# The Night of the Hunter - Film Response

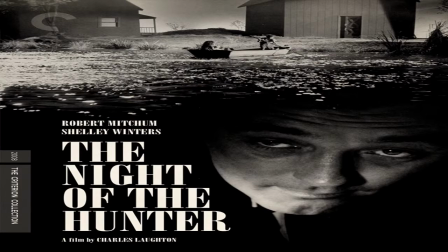0s
The Night of the Hunter is truly compelling, haunting, and frightening classic masterpiece of a thriller fantasy genre, and the only film ever directed by a great British actor, Charles Laughton. In Laughton's words, it was a nightmarish sort of Mother Goose tale.
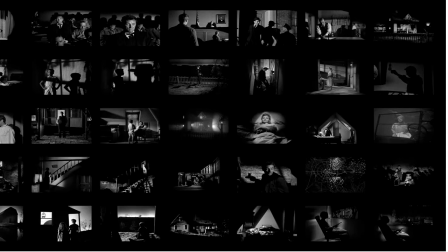18s
Beside a beautiful music score, the visually strict black and white photography of Stanley Cortex is exceptional,
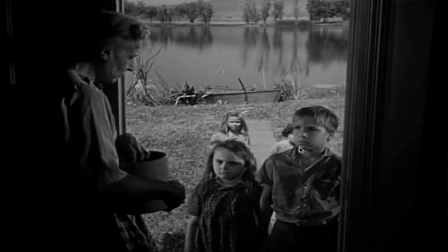26s
presenting the story in a very creative way. For example, only twice during the river sequence do the children venture onto land, both times seeking help and refuge at the farmhouse they find along the shore.
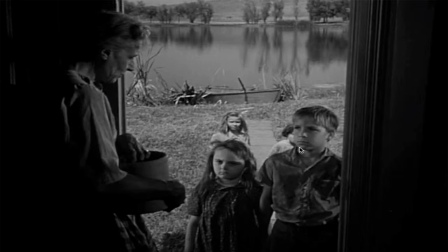40s
Let's take a closer look at this plot to analyze how Cortex chose to frame the shots and the composition of the frames to see how these shots foretells what the children will find there.
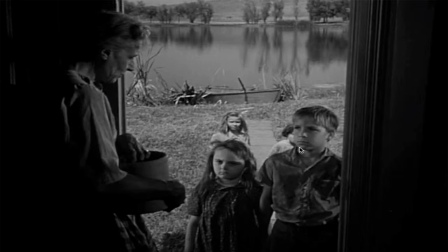54s
In this shot, choreographic methods were used to create cinematic image with greater depth. Significant characters John and Pearl are placed in the foreground, with other children and landscape in the soft focus background.
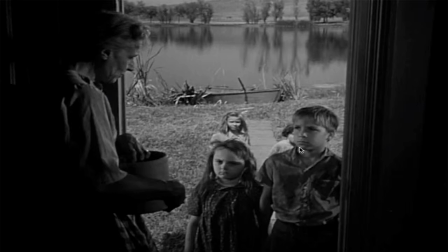68s
The purpose of this frame arrangement is so that the viewer eyes will draw toward and away from the background. With such basic illusion, our eye automatically give depth to the scene.
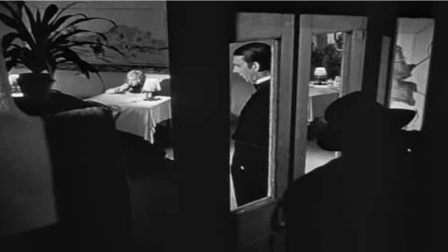83s
Unlike this shot in Citizen Kane, which used both deep focus and deep space composition, Greg Toland exploited all three planes of depth. The character will place foreground, middle and background.
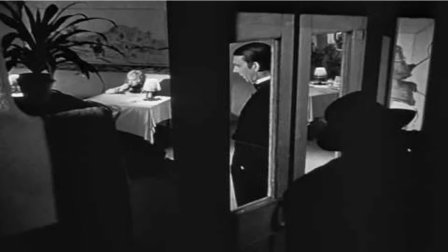99s
In the foreground, we see the reporter Mr. Thompson is in closed telephone booth. In the middle row, outside the booth, we see the head waiter of the El Rancho nightclub, and in the background, Susan Kane, all in clear focus, yet the arrangement creates depth to the audience.
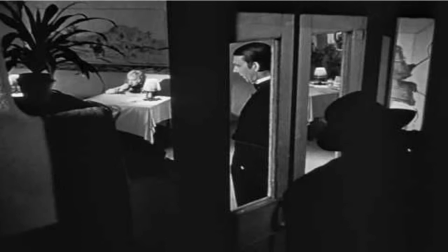119s
The method used in Susan Kane fulfills the meaning the filmmaker intentionally. It expresses all characters at once, with each character in separate physical, psychological, and emotional space.
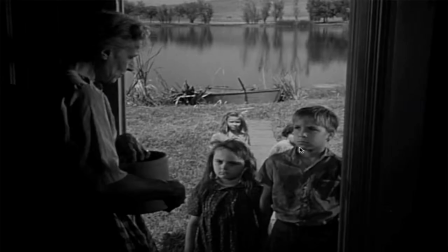134s
On the other hand, the method used in Night of the Hunter, with the camera located in the house shooting through the doorway, both sides of the shot are dark, creating only the narrow area for the children to inhabit in the middle third of the frame,
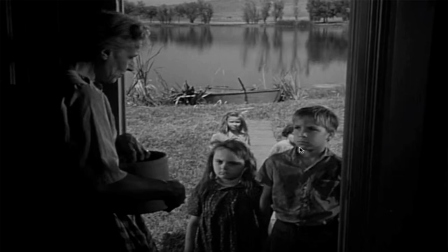150s
not to mention the fact that this space is already crowded with other children when John and Pearl arrive at the dock from the boat.
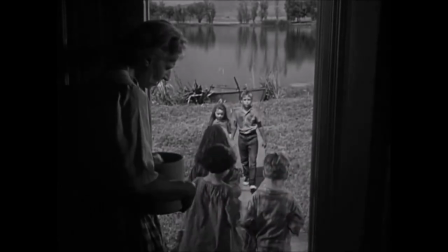159s
John and Pearl begin the shot small, well in the background, but as they approach the foreground,
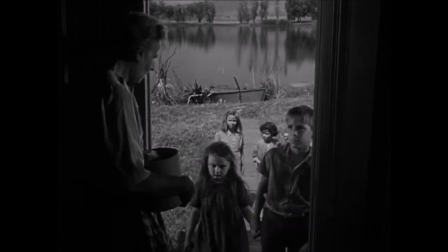165s
they quickly fill the narrow frame, verifying the fact that there is simply no room for them here,
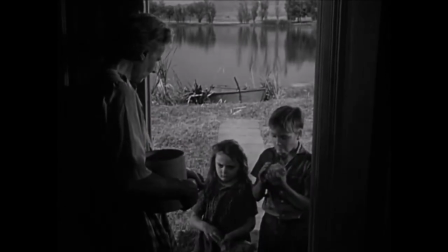172s
and that they will be quickly sent away by educated women of the house.
Oh, go away, go away.
When the children reach the second house further down the river,
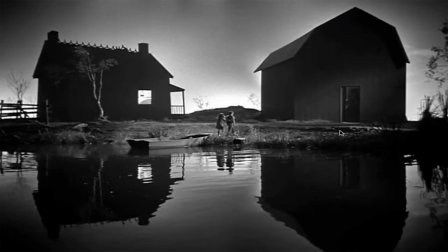183s
the composition of this environment invites the children as much as the previous one has repelled them. This composition is the complete opposite of the claustrophobic framing of the first house doorway.
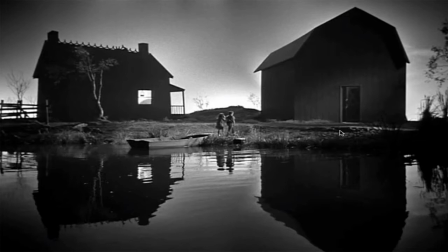197s
Besides being a very wide shot, wide enough for two buildings and plenty of sky above and between, the calm water filling the bottom half of the frame and is extremely reflective of the top half,
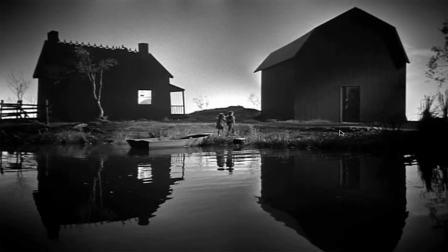211s
expanding the open space in the same way a mirror wall creates the illusion of a larger room in the house. Besides simply opposing the tightness of the house in the previous scene's composition, however, the lights of this image guide the children onto the shore.
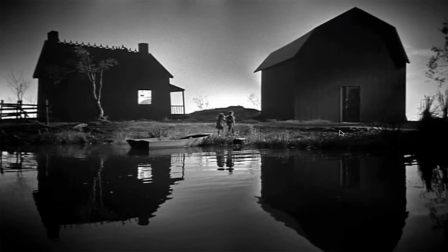228s
Both house and the barn are staged transversely to the camera, which cause their roof to slope inward toward the center, visually drawing the viewer eye and compositionally drawing to the children.